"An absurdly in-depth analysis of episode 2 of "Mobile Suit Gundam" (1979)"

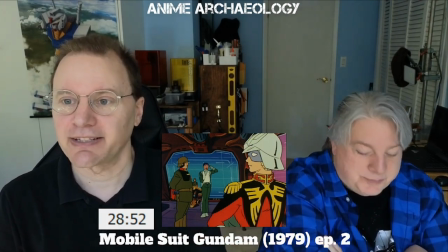262s
So, again, they're making clear here that this guy comes back, he's like, that really went poorly.
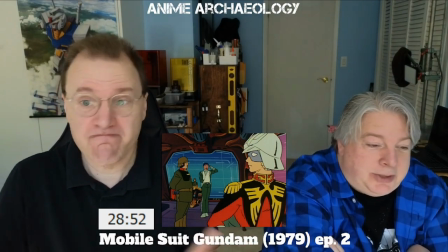268s
And Shard says, you did the right thing. Yep. I'm fine. You can't be faulted. Yeah. Yeah. It's like, what a good commander.
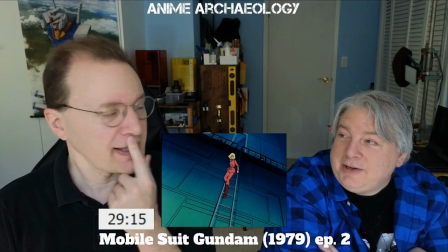275s
Okay. I think that's the first time we see. Yeah, I think this is the first time we see Ciela.
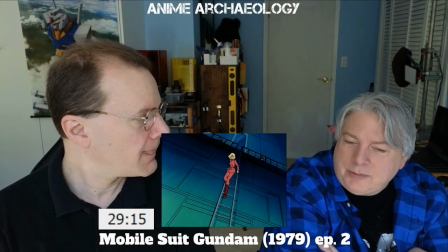280s
Yeah. Is Ciela or is that Ciela? Yeah, that's Ciela. Yeah, that's Ciela. Yep.
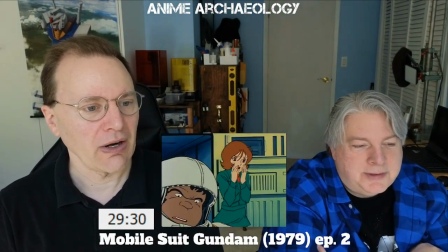285s
So I do love this moment where, like, she knows conceptually.
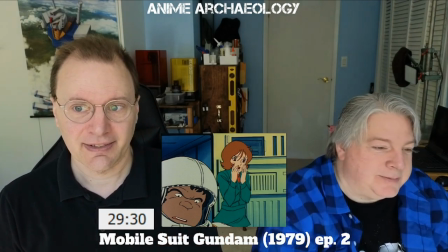290s
Right. She's going in for injuries and so forth. And then she sees this. Yeah. And it's, again, great storytelling where there's no line of dialogue.
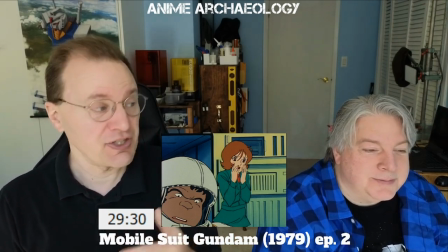299s
It's just she sees that she's shocked. And she goes and does the thing. So you know how bad it is for the captain.
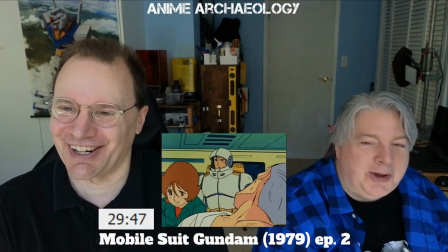305s
Captain, what's wrong? I'm sorry I got things sticking out of my chest Bright
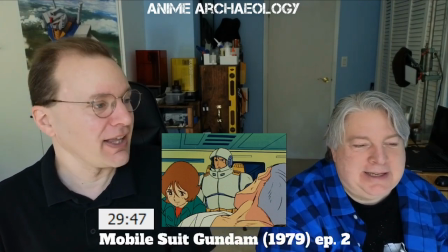315s
Yeah And in fairness, I guess the captain did Run off somewhere And Bright has no idea
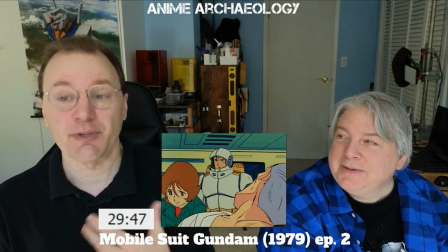323s
And again, I think it is Kind of Giving you a sense of Bright's personality Okay, why aren't you doing the thing?
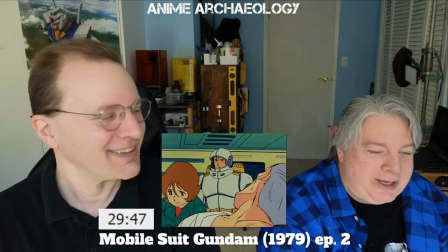330s
Oh Why are you laying down? Why are there... Oh, God. Okay.
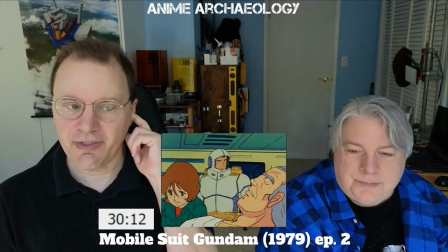336s
All right, so let's talk about kind of the writing side of this in terms of, like, structuring the series. Right.
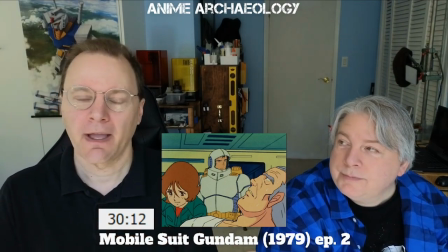341s
What they just explained is all the soldiers are dead. There are ten personnel left who can actually, like...
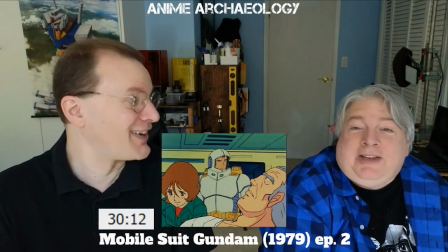349s
Do whatever it is that they know how to do. Exactly.
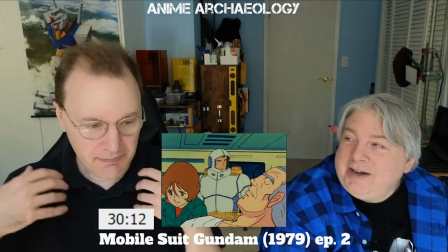352s
And that's why your plucky group of teenagers...
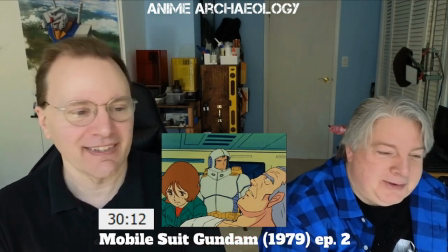358s
Are now, yes, the heroes. Mm-hmm. Yeah, it's effective. Here she is.
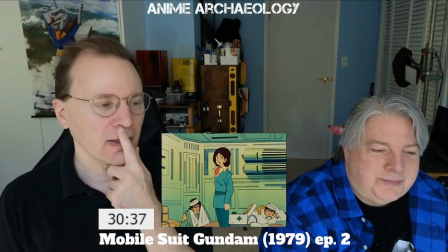364s
Here's Mirai for the first time. Also interesting here, let's think about how we've seen the introduction of these characters.
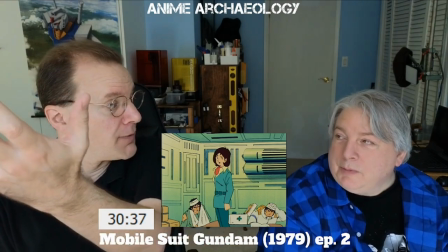372s
Like, Selah we see from below. Right. And we're literally looking up at Selah.
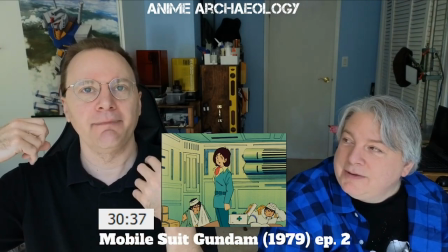377s
So there's this sense of command and nobility.
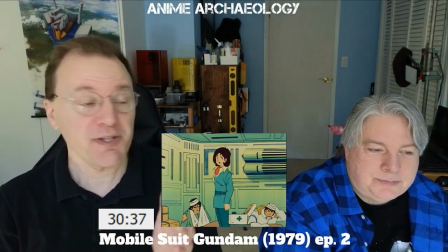383s
Yeah, exactly, to her. This is almost like a visual novel shot of a main character that you're
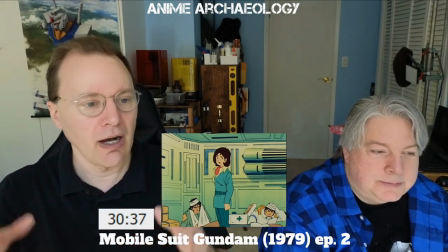391s
seeing for the first time. perfectly centered um she's standing up straight she's clearly
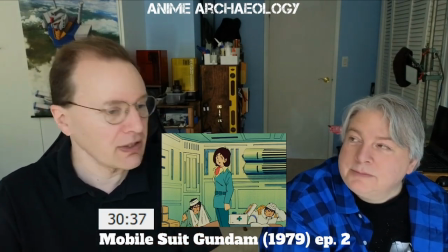396s
self-confident you know she's helping tend to the wounded but she has this this sense
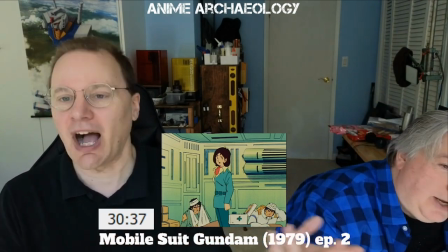402s
of being confident exactly confident that's the exactly the word dozel
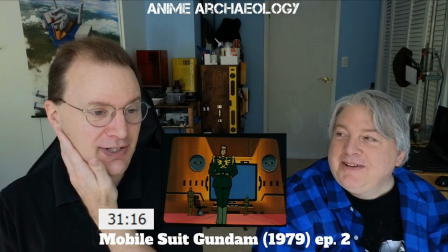407s
oh dozel i feel bad for the voice actor because he clearly does not know dozel's
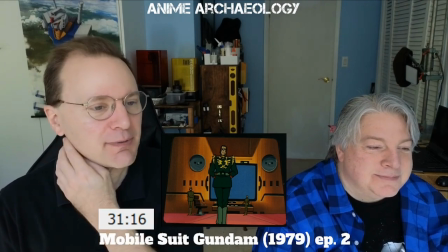414s
like personality and so forth he's just playing him like some random general um But you see in the writing here,
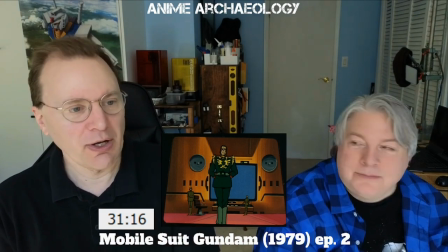421s
Dozo's reaction immediately is, you know, we had this party, you didn't show up, what the heck?
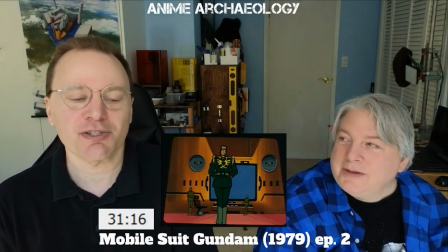426s
You know? Char's on patrol. Like, things could have happened.
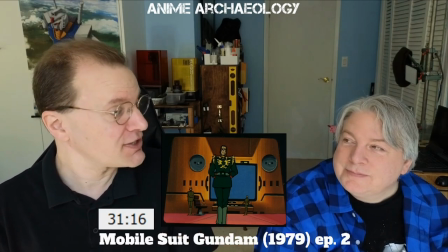431s
But he's, like, annoyed by that. But as soon as Char says, actually, we found a thing, he's like, great job.
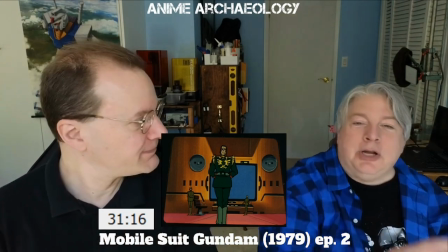437s
There you go. Okay. Yep. I'll drink all the champagne that we had in your honor to further your honor.
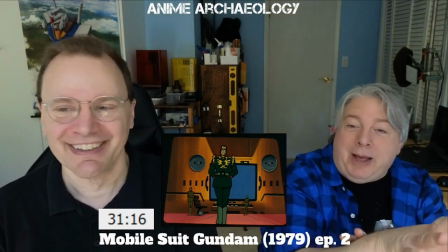444s
So I'm going to drink some more champagne. So, yeah, don't worry about it. Yeah. I think Dozel can handle his liquor.
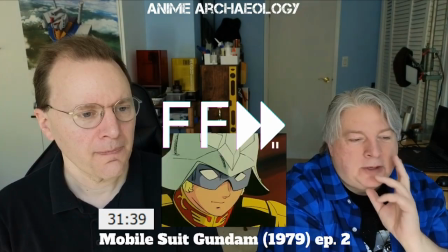450s
I would say so, yes. So here's what I want to say about Dozel.
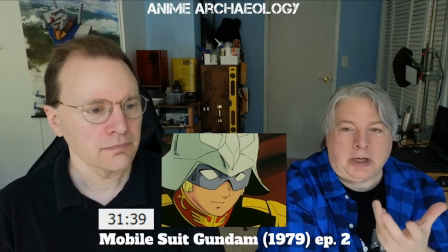456s
When you watch this series, you're going to come to appreciate Dozel for a lot of things.
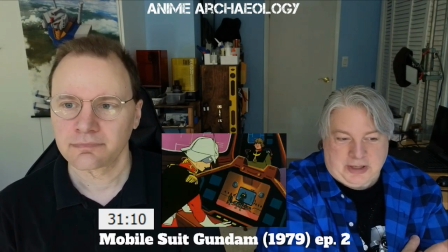462s
And this is the first thing that we appreciate Dozel for.
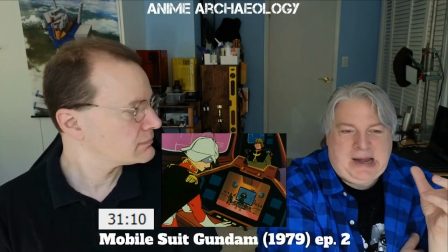465s
He has that swiftness of going from, hey, a little punk, to going, oh, great job,
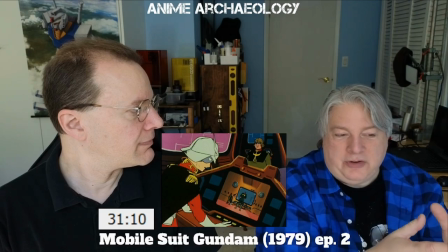471s
to immediately understanding that once it has been conveyed clearly to him, I need help.
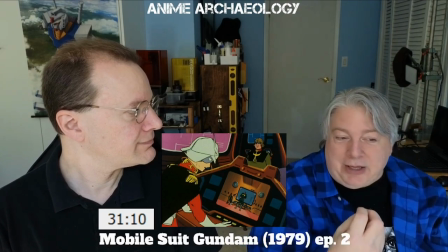478s
I need these things. He's instantly evaluating, going, okay, this is one of my best commanders.
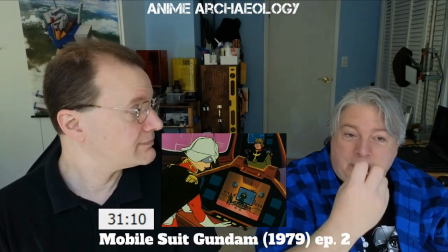485s
He lost three Zakus. He just found something important.
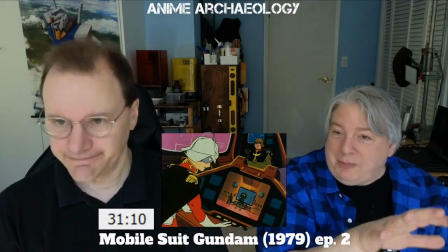489s
The decision was very easy for Dozal to make to say, yes, of course, you will get the things.
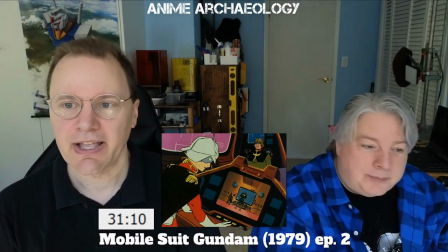495s
You have priority. Yeah. I love that line. You need supplies then. Done.
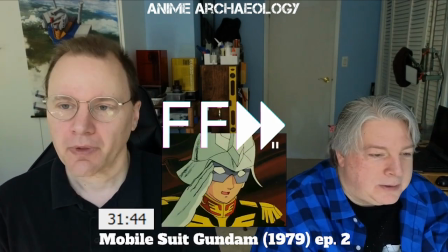500s
Done. Yeah. Exactly. It's also interesting to note how they're establishing the power of Zakus.
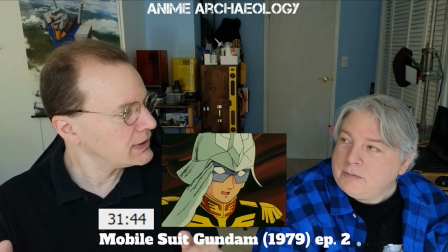506s
Right.
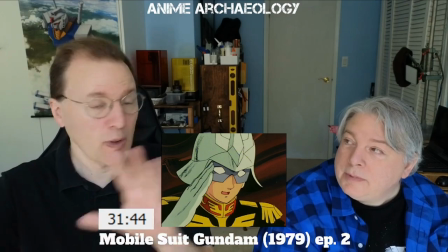509s
where because this is our first time seeing mobile suits and so forth, we don't exactly know, and folks have kind of been hyping them up,
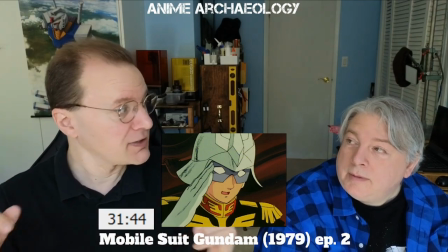515s
but to have a discussion between high command to say, wait, we lost two Zakus, that's a big deal.
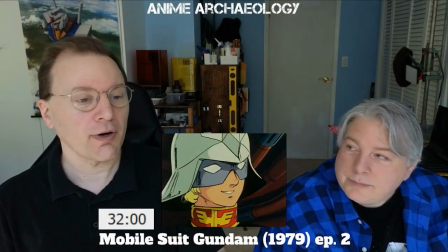524s
So, again, more of Char's bias for action.
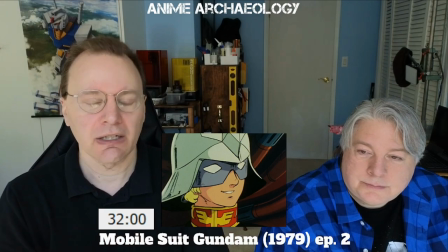529s
The fact that this, you know, what has he done here? The battle's over. he goes immediately says I need more supplies.
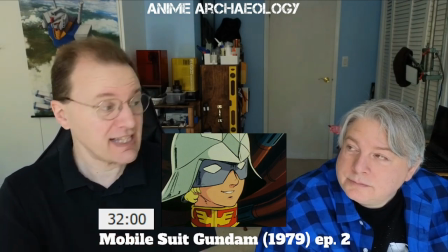538s
I'm going to arrange that, organize that. Then next thing he does immediately is turn and say now we're going to go on a scouting mission.
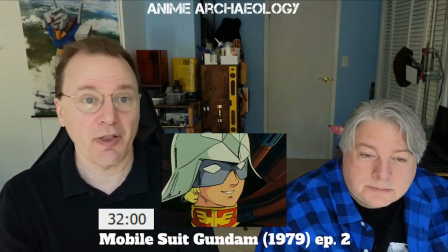544s
Just immediately. And they're like wait what? And he's like no that's smart.
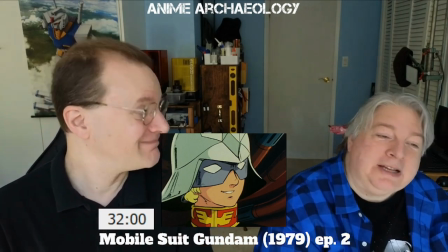549s
Yes. We need to know things. He's a techno freak.
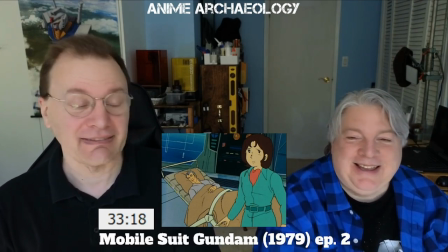555s
Thanks Mirai. Thanks. Although again it's one of those things where that is what adults would probably say.
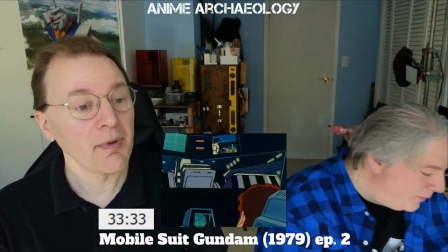562s
Yeah. That's a great shot. Yeah. And you think about all the different things they had to think through for that shot.
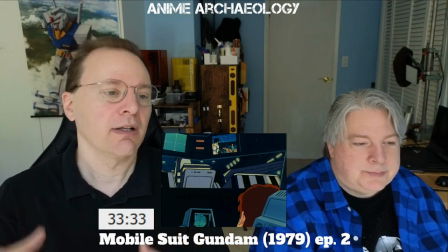568s
Right. Where you have, I'm around the foreground to establish where we are. The video panel in the top.
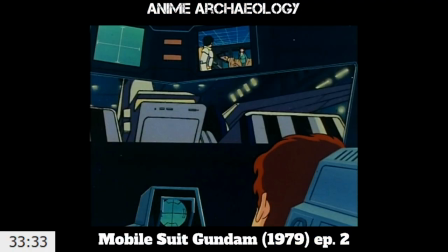574s
Actually, what's that? Video panel at the top so you can see, oh, okay, the conversation. And then to have the background show up as they're moving up. There's a lot there.
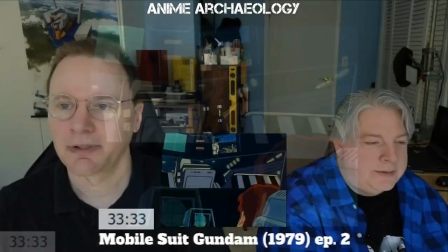586s
That's cool. Speaking of, same thing here.
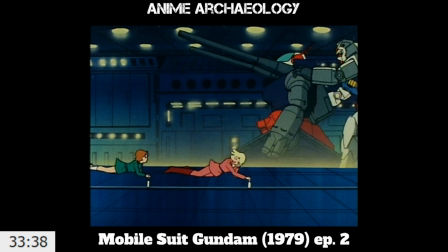589s
You know, we've got the mobile suits going right to left in the background. characters left to right in the foreground establishing all the things going on and then that interesting like yellow glow in the background of just realizing where like there's a certain
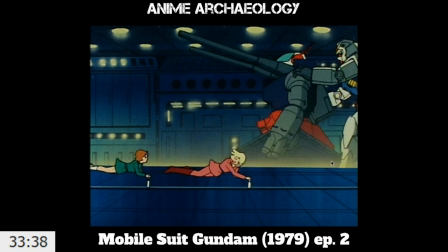604s
like there's an effect they put over the top of that to indicate like a force field or something interesting or a barrier of some type yeah some kind of barrier oh you know what it is I'm willing to bet it's to show that the scale because they're probably higher up on a bay
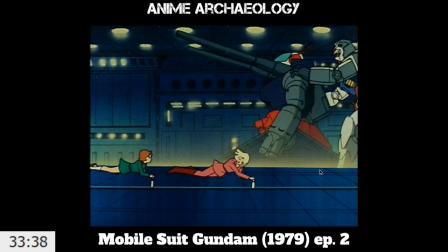621s
oh And because you don't see quite all the entire of the track of the gun tank or the foot of the Gundam. True. So, wow. Okay. Yeah, interesting. And then having, can you imagine if they're pulling cells at the same time? Yeah. Gosh. Work.
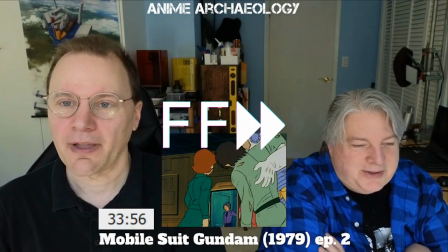641s
Monies were spent. Yeah, exactly. All right, so we've got to say, what a perfect introduction for Kai.
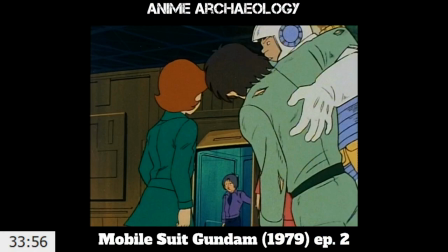646s
Yes. like i have expected him to say but i was gonna go to town to get some power converters
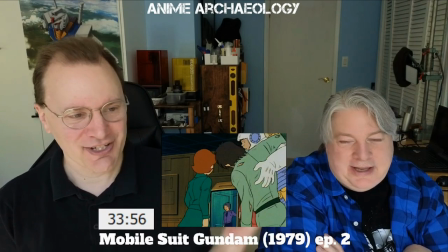654s
uh the fact that he just like dashes in from the side he's just oh good
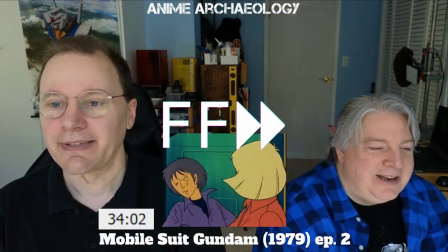659s
i just might live what yeah yeah yeah stop number two
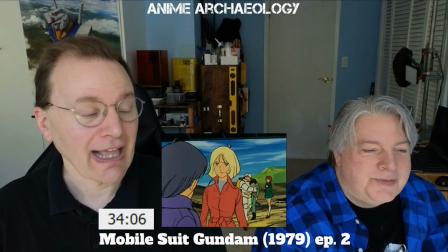668s
i do have to note um i think i mentioned this before um
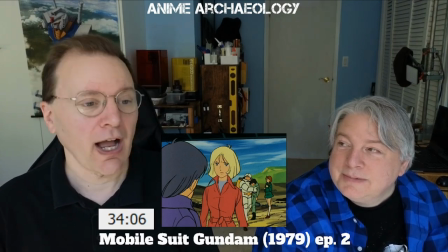672s
somebody made a mistake and forgot that sailors should be wearing a shirt.
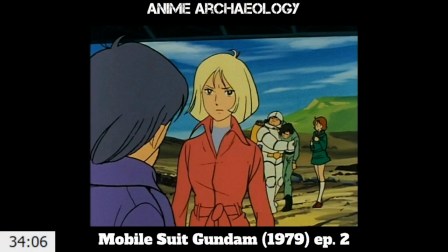679s
Because they just, like, colored in the blue there below her instead of actually drawing a shirt.
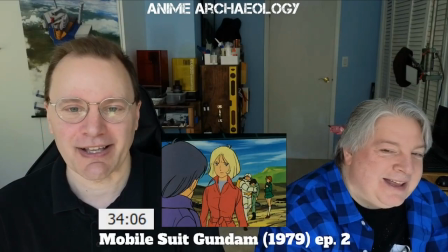685s
So, oops. Little animation mistakes. Also, wasn't...
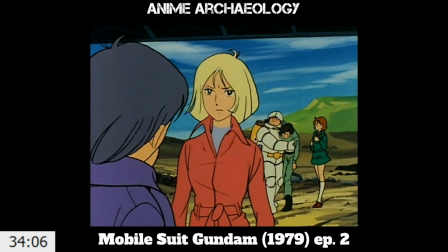692s
Weren't they in front of that soldier before? Like, why is Frown behind? I don't know. Like, it's still strong composition. Right. But it's kind of interesting.
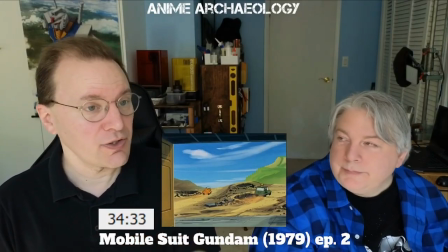704s
Okay, so actually this answers the question we had before, which was that we saw Amaro driving the Jeep.
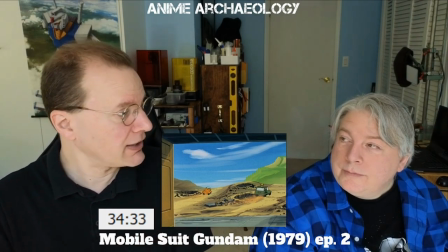711s
And we were wondering, like, how much is he actually driving? But, like, here, like, Frau is jumping in.
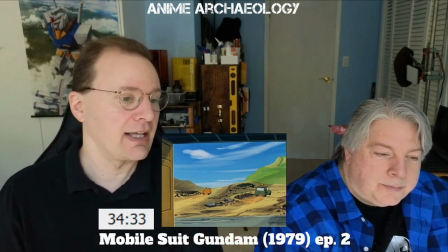718s
So clearly they're pretty self-directed. Like, that's not a highway that you would just know how to drive on.
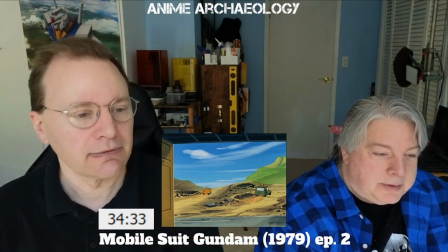726s
So, yeah, 15-year-olds can just drive anything now. Great. Okay, like, I just processed this.
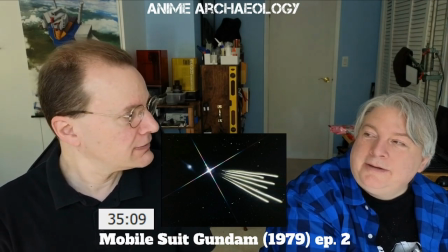734s
They just opened fire on a colony. Yeah. Like, that's a big deal.
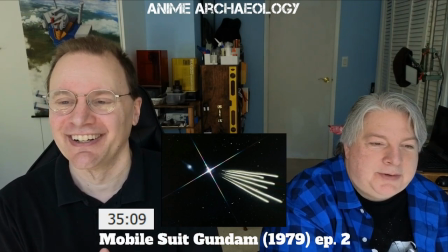740s
Yeah. Have they done that prior?
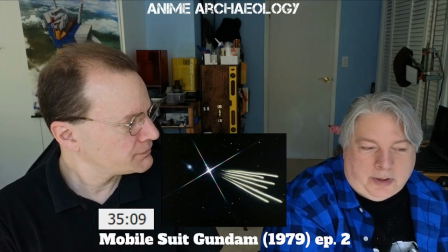745s
Well, you know, at this point in the war, they've lost half of their respective population.
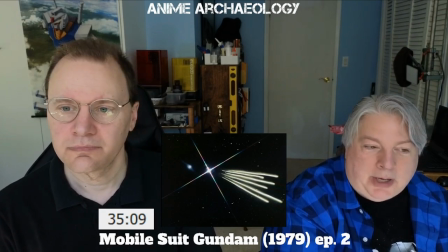750s
So it would not, you know, if you were a Federation ship going after sides and you were battling outside of the side, you're going to hit the sides.